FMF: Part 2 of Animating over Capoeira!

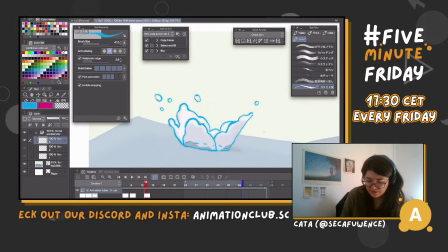(9:42)
And let's mark for ourselves the area of the splash so we could see how different it becomes. So the force that made the fish go into the water and that pushed the water outside,
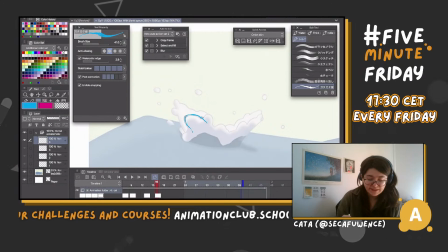(9:59)
it's finally coming to a close, and we could see how the spacing in between the drawings is becoming smaller and smaller, and the shape itself, it becomes more and more complex. You can see how the water is starting to divide in these little shapes like this.
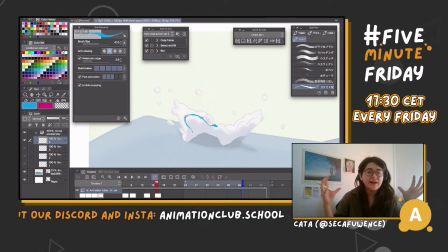(10:15)
It's because the force is no longer pulling them, and they are pulling towards each other to fall on the ground. So that's what we're gonna do. For some reason, the music just ended on me and began again.
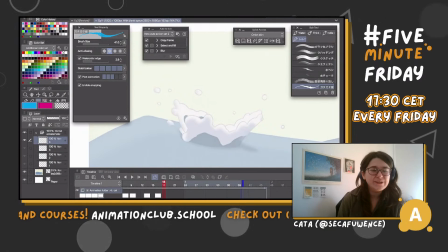(10:35)
Who knows? If it's gonna go like this, I'll have to make a little technical break for you, so we'll be able to continue with music or without it. I'm trying my options. Okay, so it's on a moving wave, it's on a moving plane.
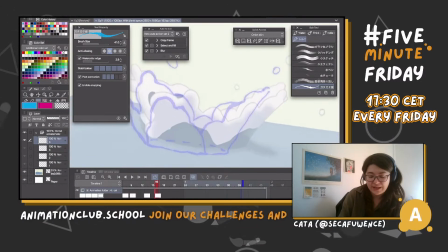(10:54)
So if our previous frame was somewhere here, I think this would be better for me.
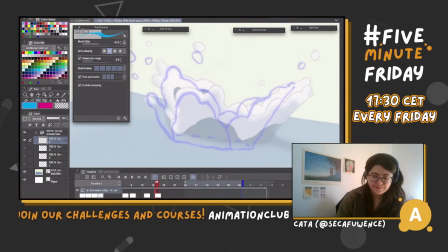(11:01)
Boop. Like this. Oh yes, this is nice. So if we see the pass circle, the area of the splash was here, but we want to make it bigger, and we want to move it up as well.
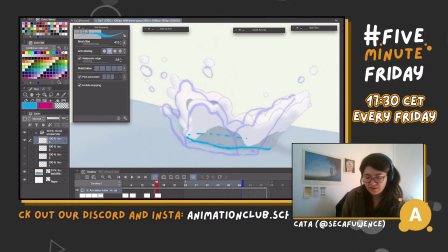(11:19)
So I think they probably planned it somewhere around here. And I realize you can't see it well. Let me fix it for you as well.
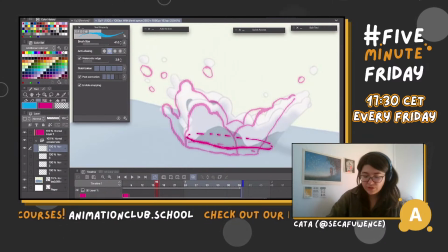(11:38)
Yeah, now you can see it a lot better. And we could see how shapes change again, but now they don't go as far out.
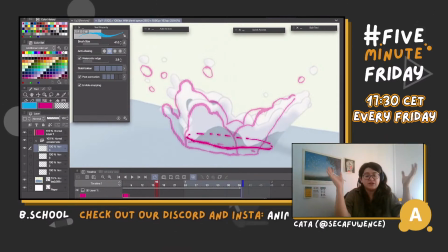(11:47)
They start doing a curve and falling just outside of the area of the splash.
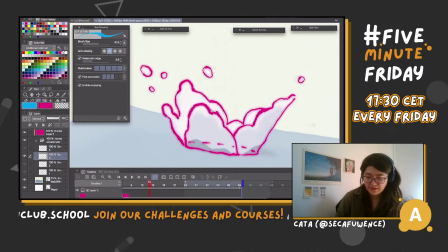(12:02)
So we had this shape over here.
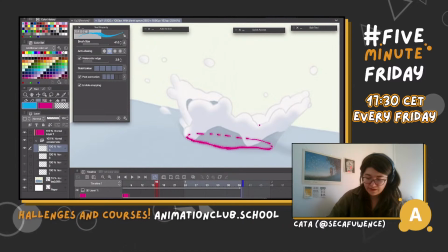(12:07)
It will become this longer, and you can see the other side of it.
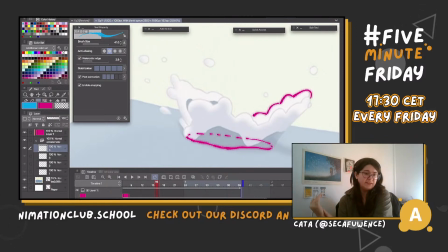(12:13)
So your brain can understand that the middle of it is falling faster than the sides filled with foam.
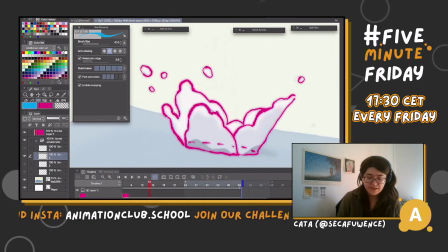(12:27)
Like this. You can see how the front side that we saw closer to us
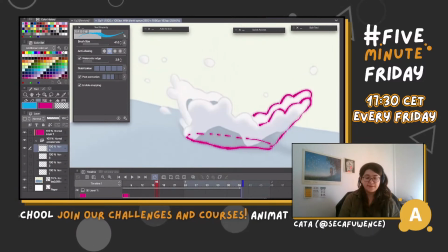(12:35)
is becoming bigger, but also it doesn't go up, it goes directly to the sides, and part of it's because we see it directly. So we're over here, here's the wave, and if it's gonna go this way,
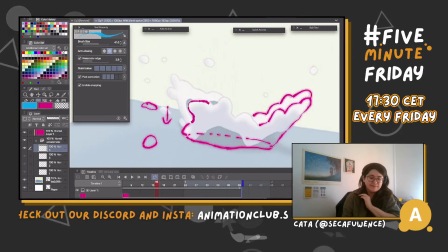(12:53)
we won't see a lot of movement. Like there's a saying, if you don't see a tornado moving, that means it's moving towards you. And the same thing goes to everything that moves your direction. You'll probably see it becoming bigger,
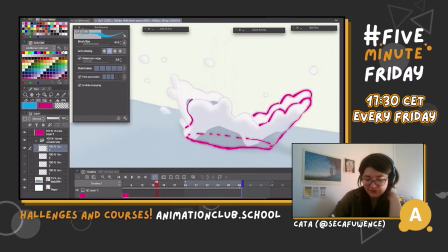(13:12)
or you could see how it might change like on the sides if it's still producing some energy and moving sideways. But if it's just becoming bigger, that means it's moving towards you.
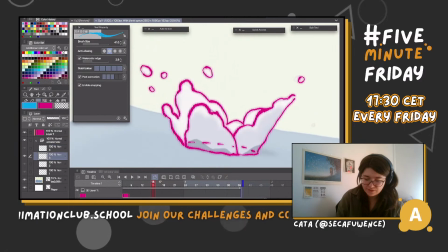(13:32)
Yeah, pretty much. Yeah, you can even see the same blobs, like 1, 2, 3.
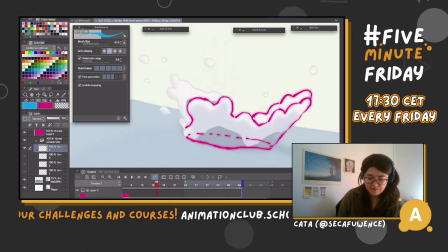(13:41)
1, 2, 3. Becoming 1, 2, and 3.
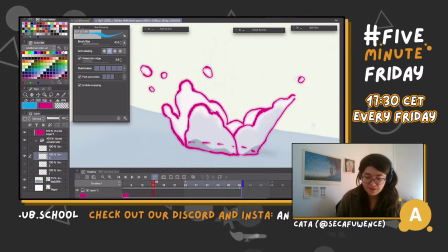(13:52)
There we go. And the shape in the back also becomes more complex, and you can actually see how this little shape over here, this little droplet, that initially was a part of a big blob,
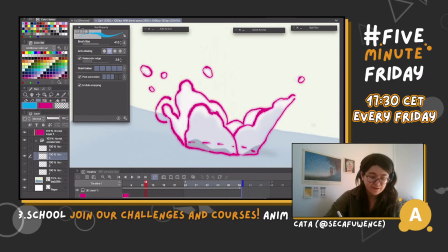(14:08)
became a little separate droplet, and the rest just become like a little tail. And you can probably hear there's just stuff going around on the street.
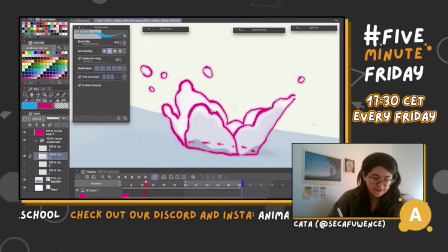(14:23)
Today we have like really nice weather, so I wanted to keep the window open, but I forgot.
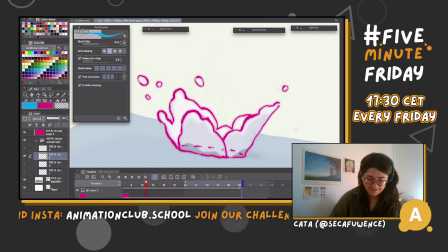(14:36)
Okay, let's see.
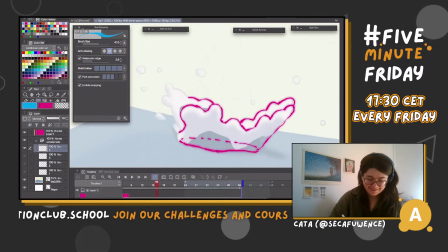(14:40)
Yeah. Yeah, we can fix it.
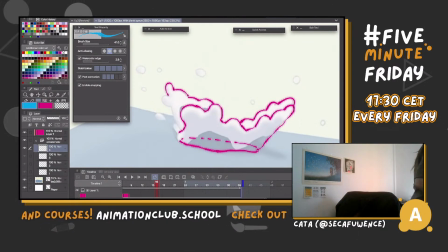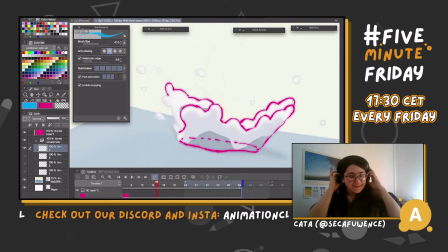(15:00)
There we go.
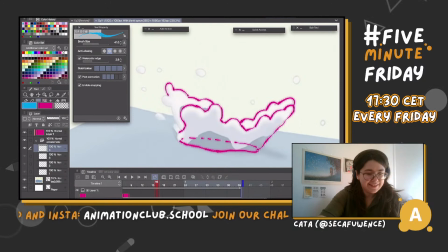(15:05)
Okay, let's see. Give me a minute to readjust.
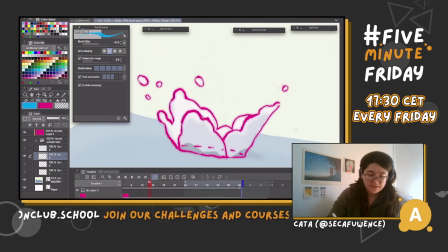(15:10)
Yeah, so, and we have this big shape over here, this blob.
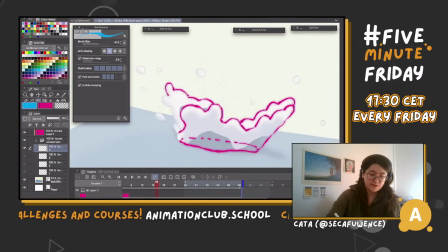(15:17)
You can see that also the weight of the blob is starting to crush on it,
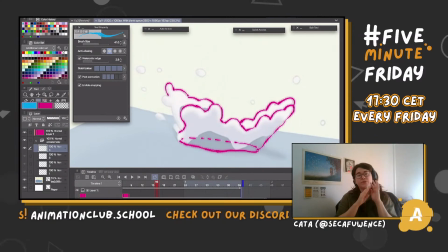(15:22)
and because it moves further away from us, we also don't see a lot of spacing. I think because the shape, if you look at it from the top, it would probably be like this, like this, like this.
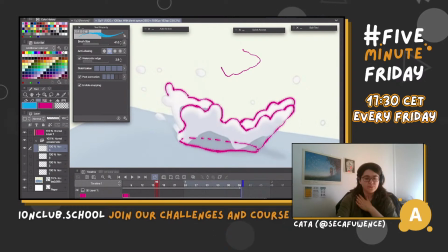(15:41)
So not a lot of movement over here where we would register it very well. But it gives a very, very interesting shape for the brain to work with. So I think that was a much better solution to make it like this.
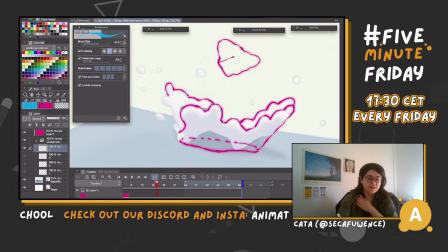(16:00)
Plus, it gives it dimensions. Because I think if we saw the same shape that looked like this on either side of the splash, I don't hear the music again.
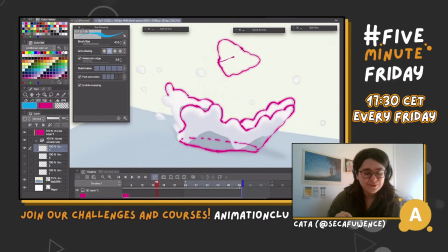(16:17)
No, I think our music is finally dying. Okay, let me turn it off so I'll be able to give some adequate commentary. Let's see if I'll fix it till the next stream. But whatever.
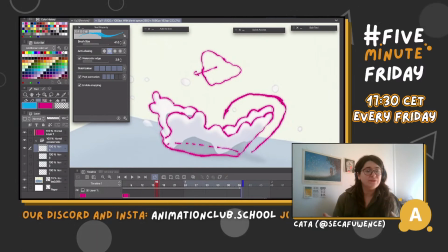(16:35)
If we saw the same shape on both sides of the splash, that would be very boring. And plus, it wouldn't read as well. So I think they did it very intentional. That was a very intentional decision by them to make the shapes a bit similar,
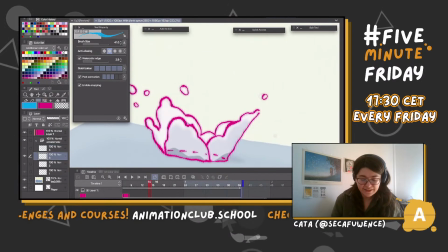(16:53)
but still very different to each other. So it will be balanced, but unique. Okay.
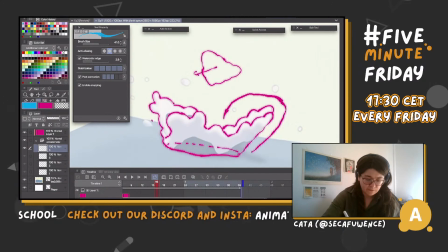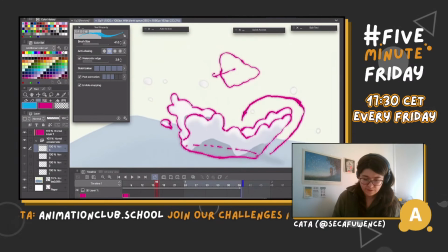(17:12)
Okay, there we go. And let's not forget about the droplets. Oh, also I missed another droplet over here and over here. Let us delete the garbage.
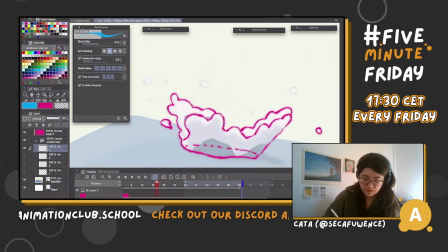(17:32)
There we go. Interesting.
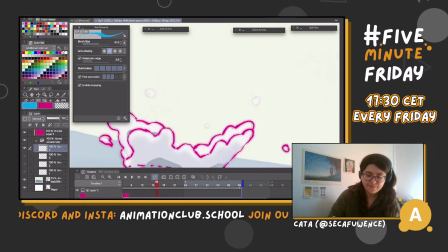(17:40)
I would have put this droplet over here, but they put it over here, and I'm going to trust them on that.
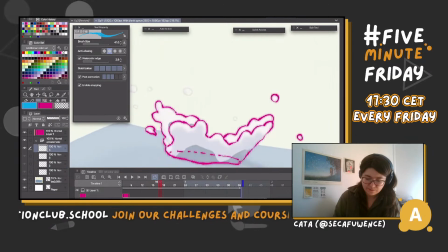(17:47)
Maybe I'm not seeing something. No, it just looked like a...
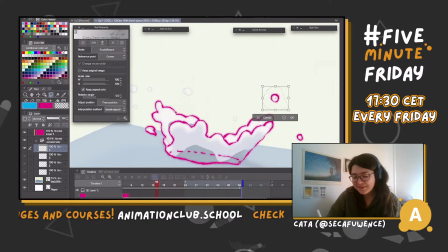(17:57)
Okay. I'm going to do it my way. There we go.